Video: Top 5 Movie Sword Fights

Hello, welcome to On the Chopping Blocks Top 5 and today we're going to be discussing top 5 sword fights in film.
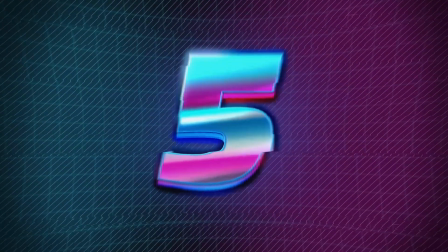My number 5, it's kind of a pretty shitty one but I still enjoy it. Really? It's like a shitty one on your top 5?
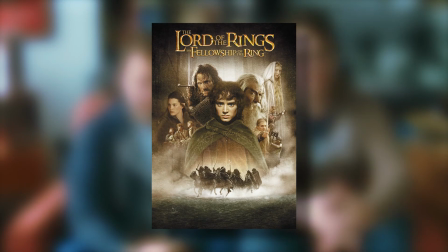25s
Yeah. Fantastic. This Fellowship of the Ring, Aragorn vs Lurtz. It's super quick, it's honestly like a minute fight, two minutes fight.
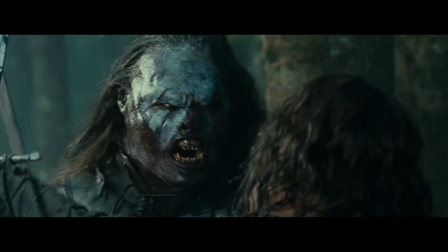31s
It's a good sword fight though. But it's so tense. Yeah, it is. It's just like such a tense sword fight. It's just vicious because Lurtz is big and he's just a badass. I like the Hobbit films, Lord of the Rings is real gritty and real and so Lurtz is punching Aragorn and he's spitting blood out and the noises with the swords just clash.
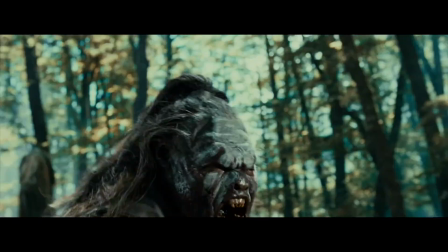44s
It's like, it sounds so hard out there. Hard steel. And yeah, they're building up Lurtz for the half of the film, him chasing down the fellowship.
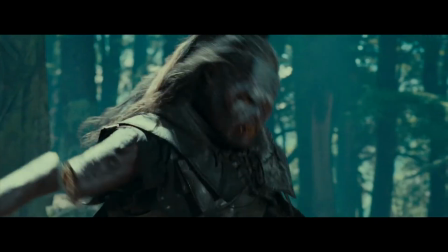51s
So it's just the big moment, you're like, oh my god, what's going to happen, who's going to happen? And then Aragorn stabs him and then Lurtz kind of goes, he grabs him, pushes him closer.
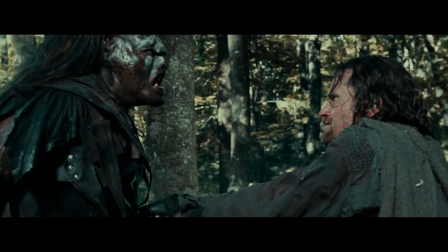60s
It's real. It's good.
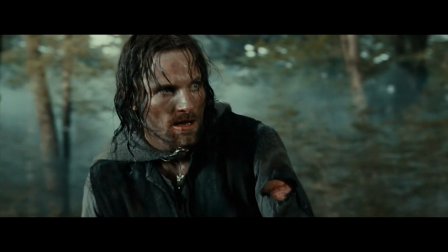63s
Cuts his head off, and every time I saw it the cinema I applauded, yeah, good guy.
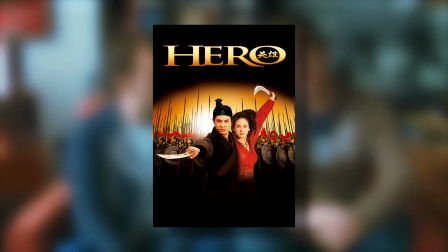70s
My number 5 is a scene from the film Hero with Jet Li, and this scene is Jet Li vs. Donnie Yen.
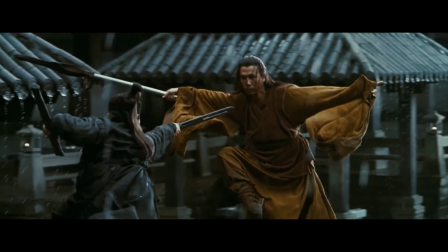77s
Tremendous, just like, I remember watching that film and being captivated by like, awesome use of slow-mo, and just the choreography, like the wide shots, they were just holding on to these beautiful wide shots,
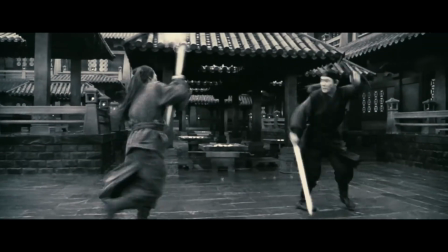84s
they were just going at each other at full speed, and it just, it's magic.
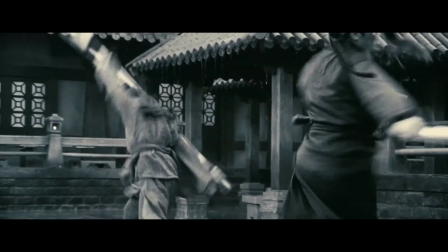so many good sword fights in Hero but for that one particularly like resonated with me I really enjoyed that
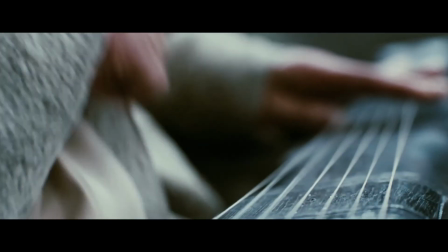102s
one it's
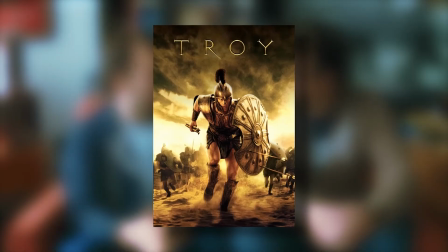113s
not really a sword fight but it is it's uh from Troy Hector versus Achilles right yes this is the big full sword fight happens halfway through the
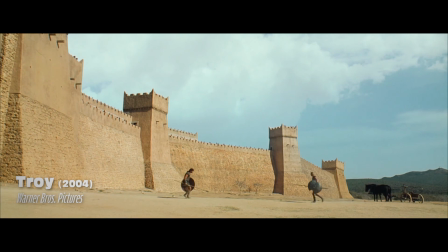120s
film where Hector has to fight for his brother so there's revenge yeah he wants to revenge his cousin family issues family issues It's all done in front of Troy And it's frickin' bad I saw it like
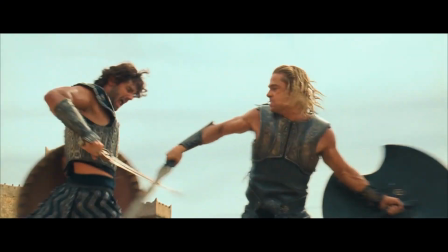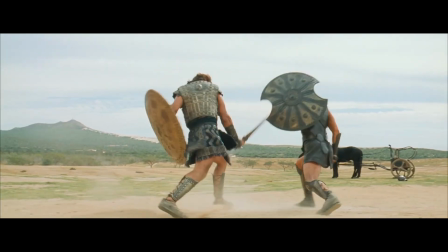133s
And yeah when the swords come out Once again it's just Every hit you hear You know like with Lurtz and Aragorn There's echo Every time there's something Because it's a wide space It's not flashy It's brutal and real And there's dirt everywhere And that's what a sword fight Should look like Yeah It's just Yeah that movie's really underrated In my opinion I really like Troy That's a good film That's the highlight of it The director's cut's amazing Yeah Get out Prince of Troy
Get up, or let a stone take my glory.
My numero quattro, or number four, is Gladiator.
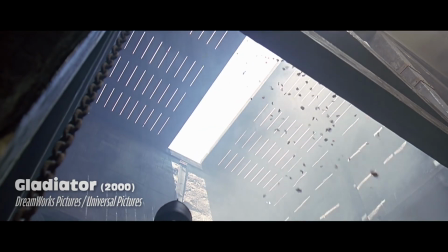163s
The end scene with Maximus and... Dickhead. Dickhead.
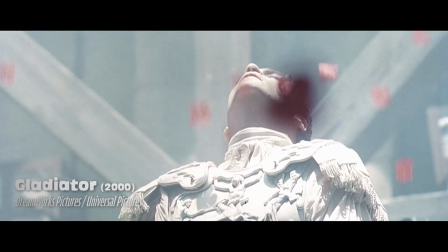168s
Yeah.
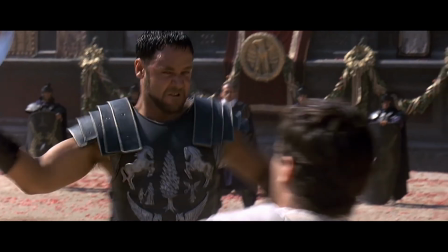169s
Maximus is fighting the Emperor in the arena, it's like a one-on-one duel, and it's not the flashiest of sword fights, but emotionally it's all there. Maximus has been wounded, so he's already got a disadvantage.
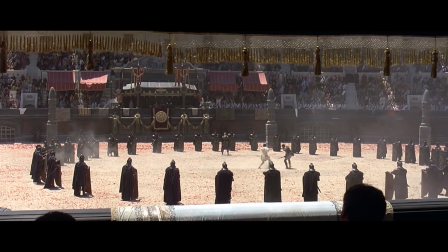181s
He's lost everything, he's almost got nothing to lose, but he keeps fighting. fighting, fighting, fighting to his dying breath and at the end he managed to take the Emperor out. The fight is just tense and because yeah, you know that there's one of the two is gonna die.
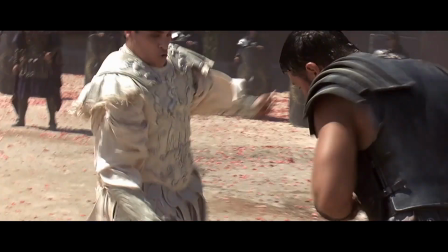196s
You're hoping that's the bad guy. The bad guy. Yeah, I don't think there's any music during that whole fight scene. It's all sound effects and just like dirt ruffling and clinking and then the music comes out at the end.
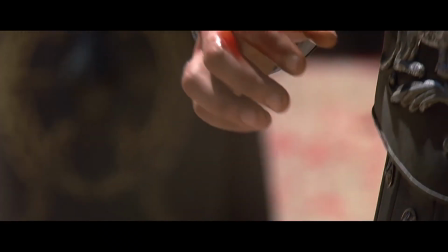207s
But it's tremendous.
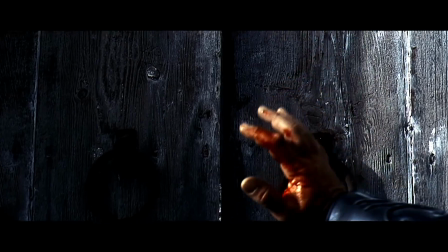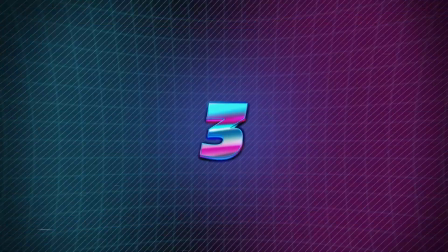my number three is a very good film you might be annoyed so it's not too lower on my list
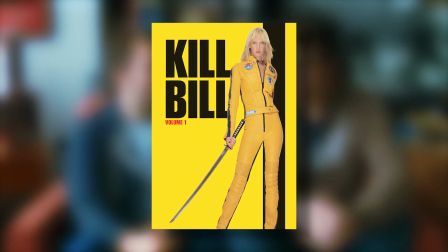225s
but it's the final battle on Kill Bill Volume 1 number three let me finish let me finish